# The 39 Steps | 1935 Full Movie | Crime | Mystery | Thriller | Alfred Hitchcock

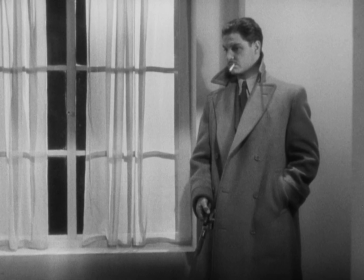[13:14]
And this is the first time that the camera has appropriated Hannay's point of view.
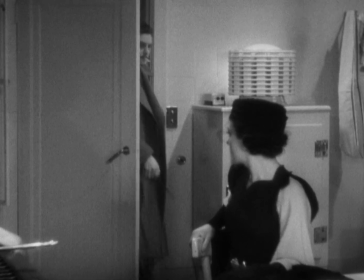[13:18]
It's interesting that Hitchcock presents his point of view at this juncture when what's at stake is his belief that Annabella is telling the truth.
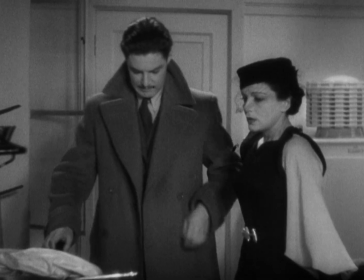[13:26]
This framing, the point of view framing, reveals a connection between Annabella and the camera.
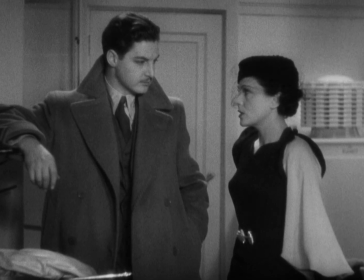[13:31]
The point of view shot acts as a lesson to Hannay, taught by Hitchcock about the world Hannay really is in now.
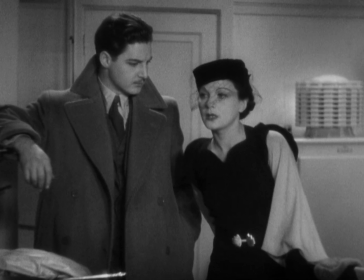[13:39] As much as I am. How do you mean?
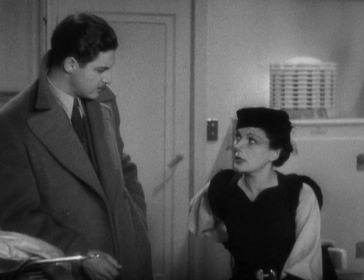[13:42]
The upcoming close-up of Hannay shows us that Annabella's story has penetrated his defensiveness and skepticism.
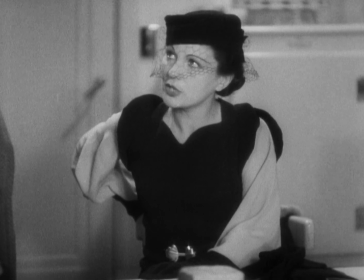[13:49]
As she divulges more of the plot, Hannay's expression becomes thoughtful.
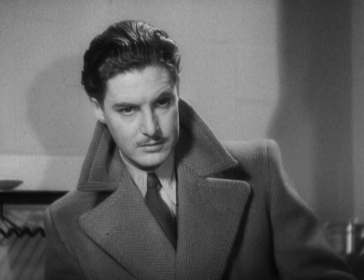[13:54]
He glances up and toward, but not quite into the camera. Robert Towne's acting is a study in subtlety.
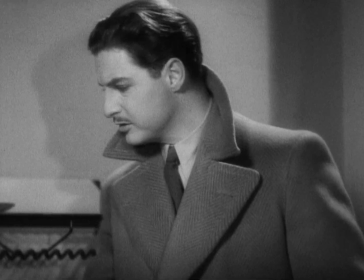[14:02]
This shot doesn't reveal what he's thinking, but it does reveal that he's thinking.
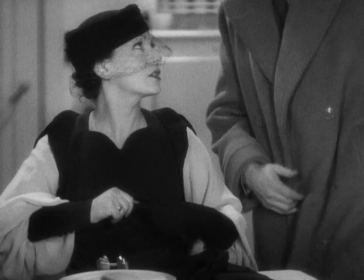[14:07]
Annabella couldn't view him in that framing. She couldn't have that shot. This shot announces that the camera has a special access to Hannay.
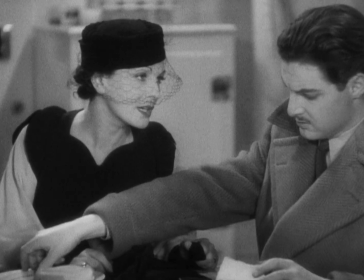[14:15] How clever that chief is. Clever and ruthless. Who is he?
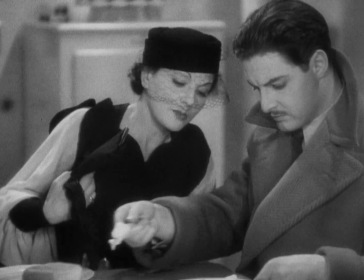[14:20] What's his name? He has a dozen names. And he can look like 100 people.
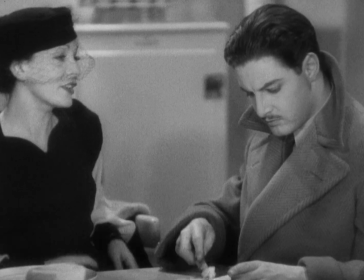[14:25] But one thing he cannot disguise.
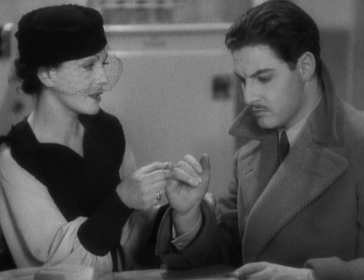[14:28]
Hitchcock is going to cut here to an extreme close-up as Annabella shows Hannay what part of the villain's little finger is missing.
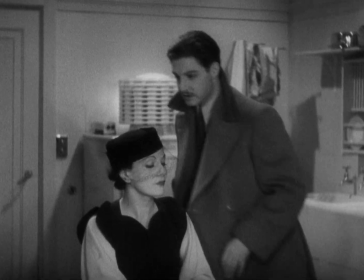[14:37]
Again, this is a serious warning, a piece of vital information. But Hannay's mask is on again.
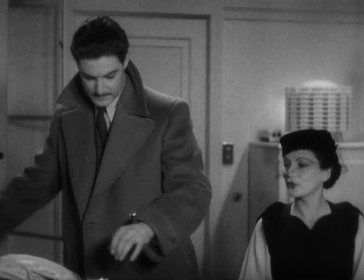[14:43]
His air of indifference, of teasing her and remaining unaffected by her dire prophecies is in place.
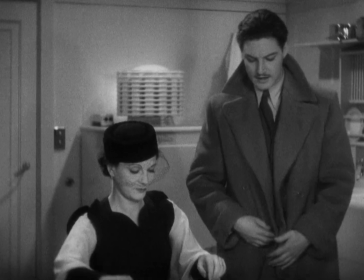[14:50] You're welcome to my bed. I'll get a shakedown on the couch. Anything else I can get you?
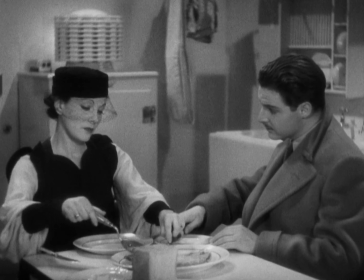[14:57] A map of Scotland. Why Scotland? There's a man in Scotland whom I must visit next if anything is to be done.
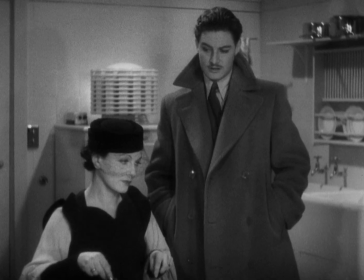[15:08] Are there 39 steps in Scotland by any chance? Perhaps I'll tell you tomorrow.
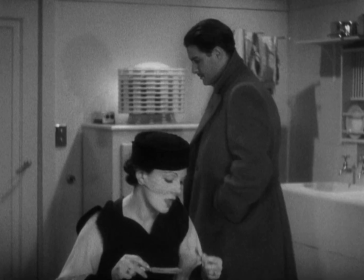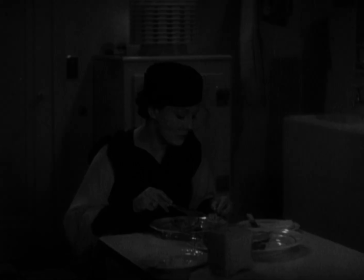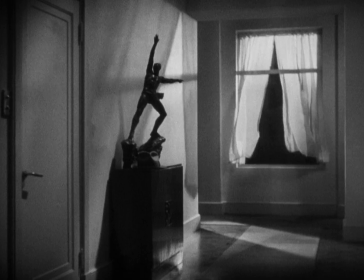[15:24]
When we fade into this shot, it's ominously vacant, and the sculpture seems to be pointing to the window through which someone has escaped.
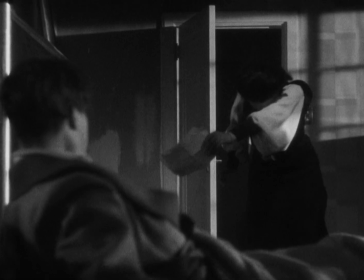[15:33]
The innocent Hannay is wakened. In the most melodramatic moment of the film, Annabella tells him they'll get him next,
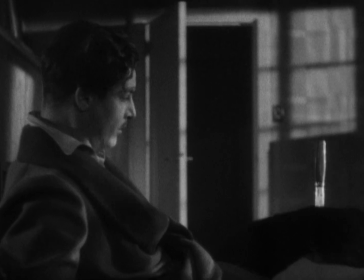[15:40]
coughs, and collapses on top of him, a knife sticking out of her back.
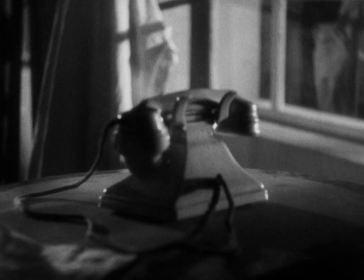[15:47]
The next shot starts with a close-up of the ringing telephone and then reframes back to include Hannay in the frame.
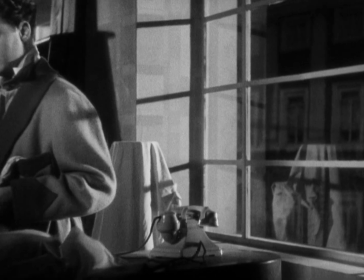[15:54]
Hannay is no longer laughing off his predicament. Hitchcock returns to the point-of-view shot format
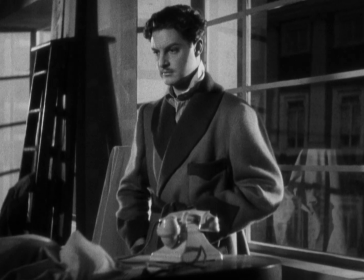[16:02]
in the next shot and presents the gunman below, now making a phone call.
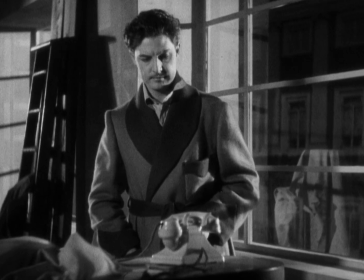[16:08]
The point-of-view shot reprises the earlier point-of-view shot Hannay had of the men on the street.
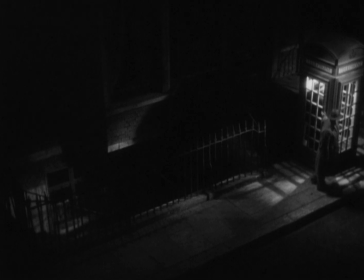[16:15]
But here, Hitchcock adds a superimposed shot of Annabella repeating her dire predictions.
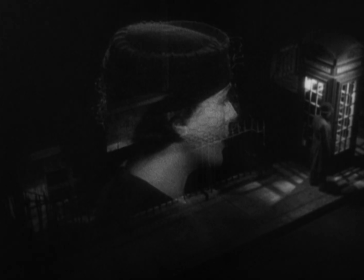[16:21]
One could say that the superimposition suggests that she is speaking from beyond the grave. One could also say that Hannay is summoning her image and recalling her words.
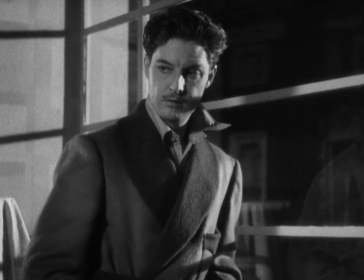[16:33]
And one could say that Hitchcock is presenting her to Hannay again.
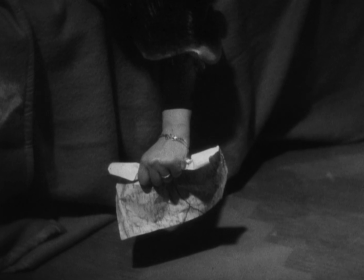[16:37]
The point-of-view shot structure is sustained as Hannay glances over to Annabella and sees the map in her hand.
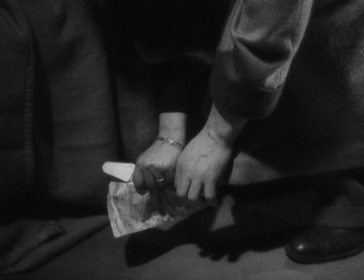[16:43]
In a shot that recalls the earlier close-up of their hands, Hannay takes the map from her.
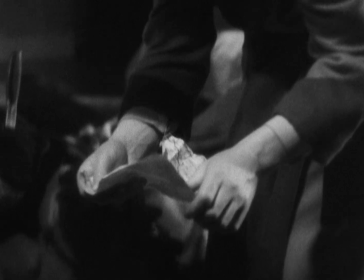[16:50]
This shot is tinged with sadness, since it suggests that they could have been lovers, that there was a connection between them now gone.
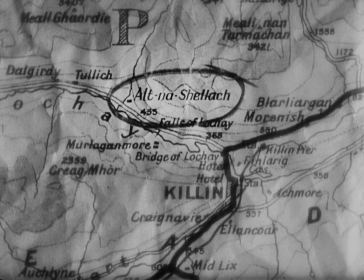[16:59]
The shots that show Hannay reading the map continue the point-of-view shot structure.
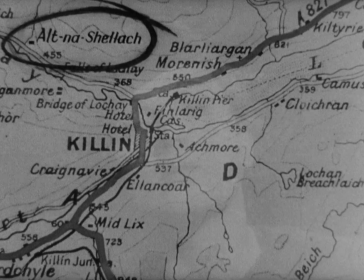[17:04]
The camera is now fully engrossed in Hannay and his experience, his process of figuring out what world he inhabits.
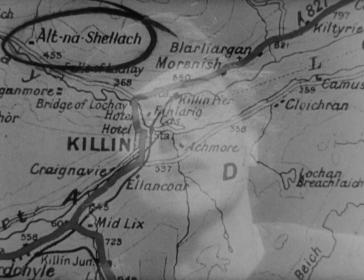[17:10]
His script is this map, and he studies it. Though Annabella has circled Alt-na Shalak, a Hitchcockian joke is in the map, in the prominence of the word killin in the frame.